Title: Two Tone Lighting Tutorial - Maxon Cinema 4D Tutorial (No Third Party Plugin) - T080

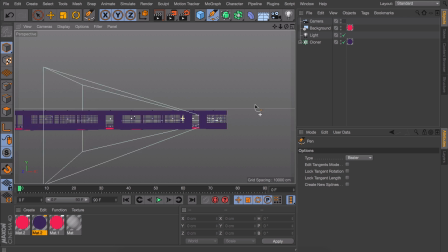So get yourself the pen tool and go in the top view.
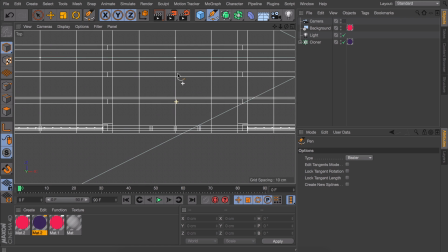We need to find some reference point that repeats itself so we can make two points that start and end at the exact same looking point. I will take this intersection for the door part. You can pick any other point if you like.
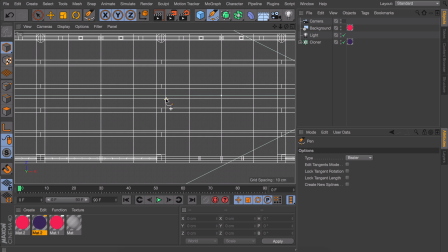But hover over these lines and keep zooming in so you can place a point exactly on top of it.
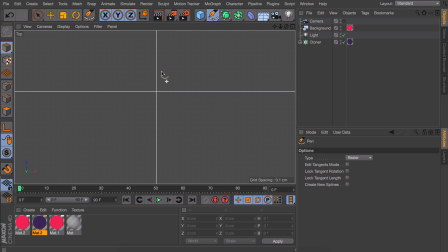It is really important to zoom in enough or it will not line up correctly. Now we need to find the next exact same spot and create our second point on the same looking intersection.
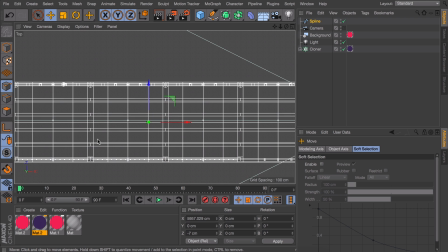The best way to do this is actually duplicating the point with the move tool by holding command or control and dragging,
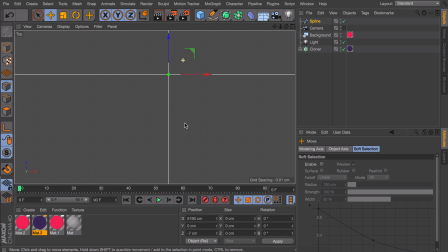and this way you're sure it is an exact straight line.
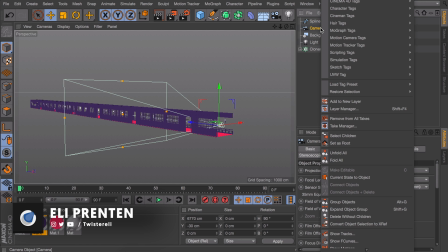Alright, Now that is set up, we can right click on our camera object and go in the Cinema 4D tags and pick Align to Spline. Then drag the spline in the spline path field down here. Now it is really easy to animate this.
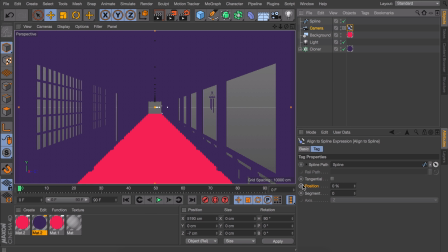It can all be done with this position value. So I'm going to set a first keyframe by holding Command or Control and clicking the circle next to it. Now go to our last frame on the timeline and change the position to 100. Also don't forget to make a new keyframe for it as well.
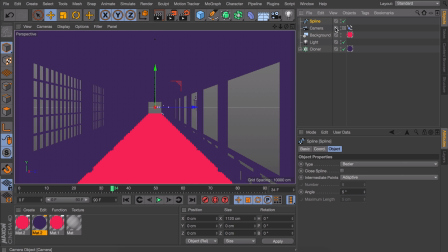When I play this, you can see it's moving, but depending on how you've drawn your spline, yours might move in the correct direction.
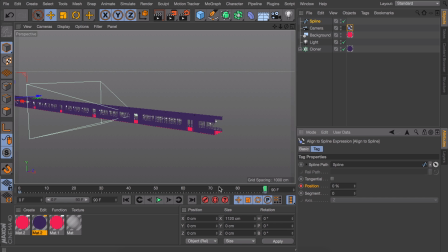But in my case, I will have to make it start at 100 and end at 0. Let's take a look at the outside at how our camera moves now. And that seems fine, but if you pay attention, you can see there is some easing at the start and the end.
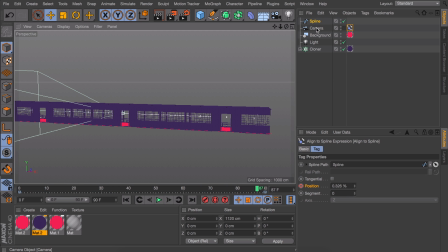But we need a constant speed in order to make it work as a loop. There are two things that are causing this. I will start with the most overlooked one, which is the spline. When you click on it, you can see the type is set to Bezier.
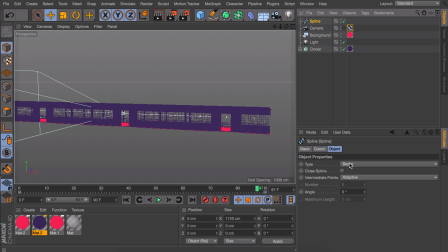This means it is calculating hidden points that we didn't draw, but that could make the spline look smoother if we would add curves to it. But our animation sees these points and slows down because of them. So what we need to do is setting the type to Linear to get rid of this effect.
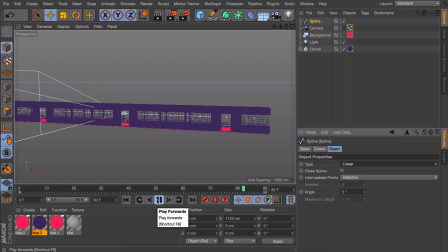Another thing that makes it ease like this is the automated easing we get on keyframes in Cinema 4D. So go to Window and then Timeline F-Curves, and normally it already has the animation points selected for you.
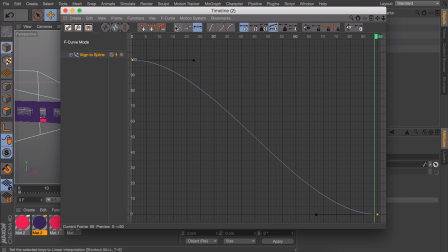Now you only have to click on this button up here that will remove all curves and easing.
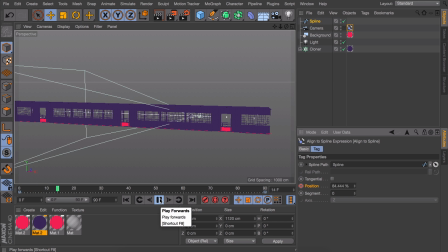After that, our camera moves at a constant speed.
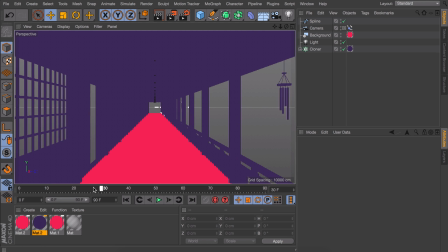Looking through the camera, you can see the end opening of the corridor will scale according to our position. This is just how things work in real life as well, but it will break the effect of an infinite loop.
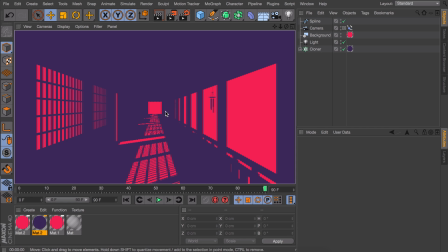The good part about this is that the end of the corridor is just this flat colored square.
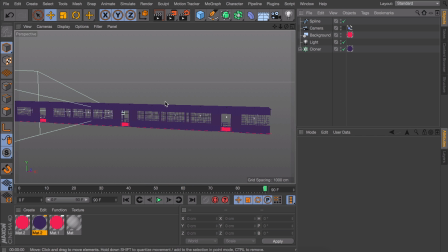In other words, we can fake this. So get yourself a new plane and rotate it.
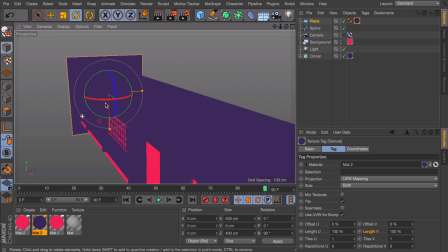I'm going to give it a shadow color already. And now duplicate it and resize it to something that looks like a door opening.
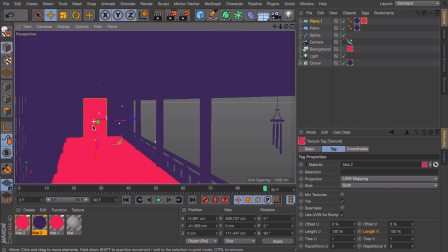Put it in place and now apply the bright material to it. In my case, the shadows nicely align to almost the middle of a floor,
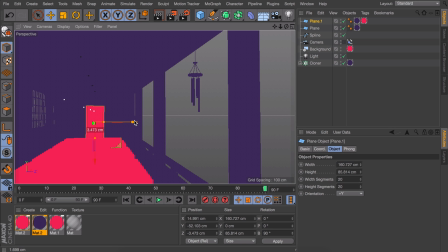so I think it looks better when I slightly move the door to the left so it aligns perfectly with the shadows. We made these planes so we can make them move with the camera, so there is always the same distance from our view.
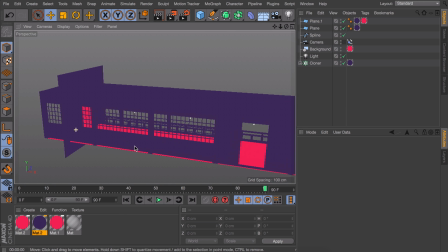That way, the perspective scaling at the end of our corridor will be eliminated.
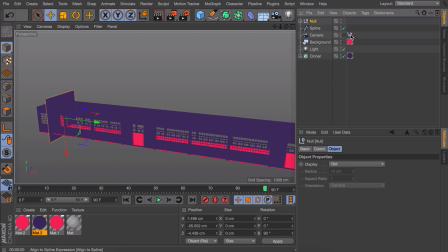So group our two planes, and now copy this Align to Spline tag we just made, and place it on this new null.
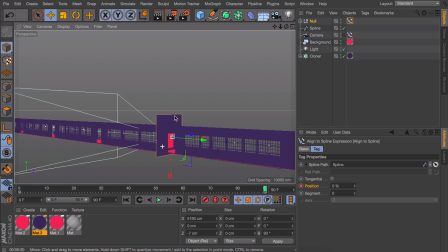You will see it unfortunately moves the planes to another position, but just move the planes inside of the null to wherever you want them to be.
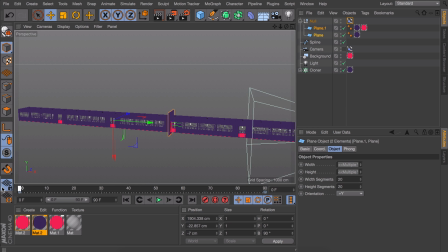This is also why we place them in a null, because we cannot move the object where the tag is applied to.
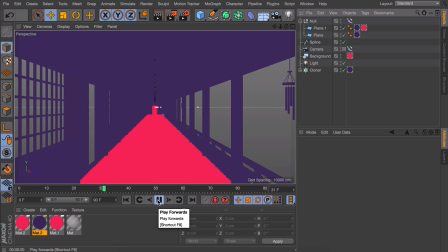If you play the animation, you can see the planes now move exactly at the same speed as the camera, and you get this maybe frustrating effect where the door at the end is unreachable. One last thing I would like to add is a small animation to the chimes at the side here.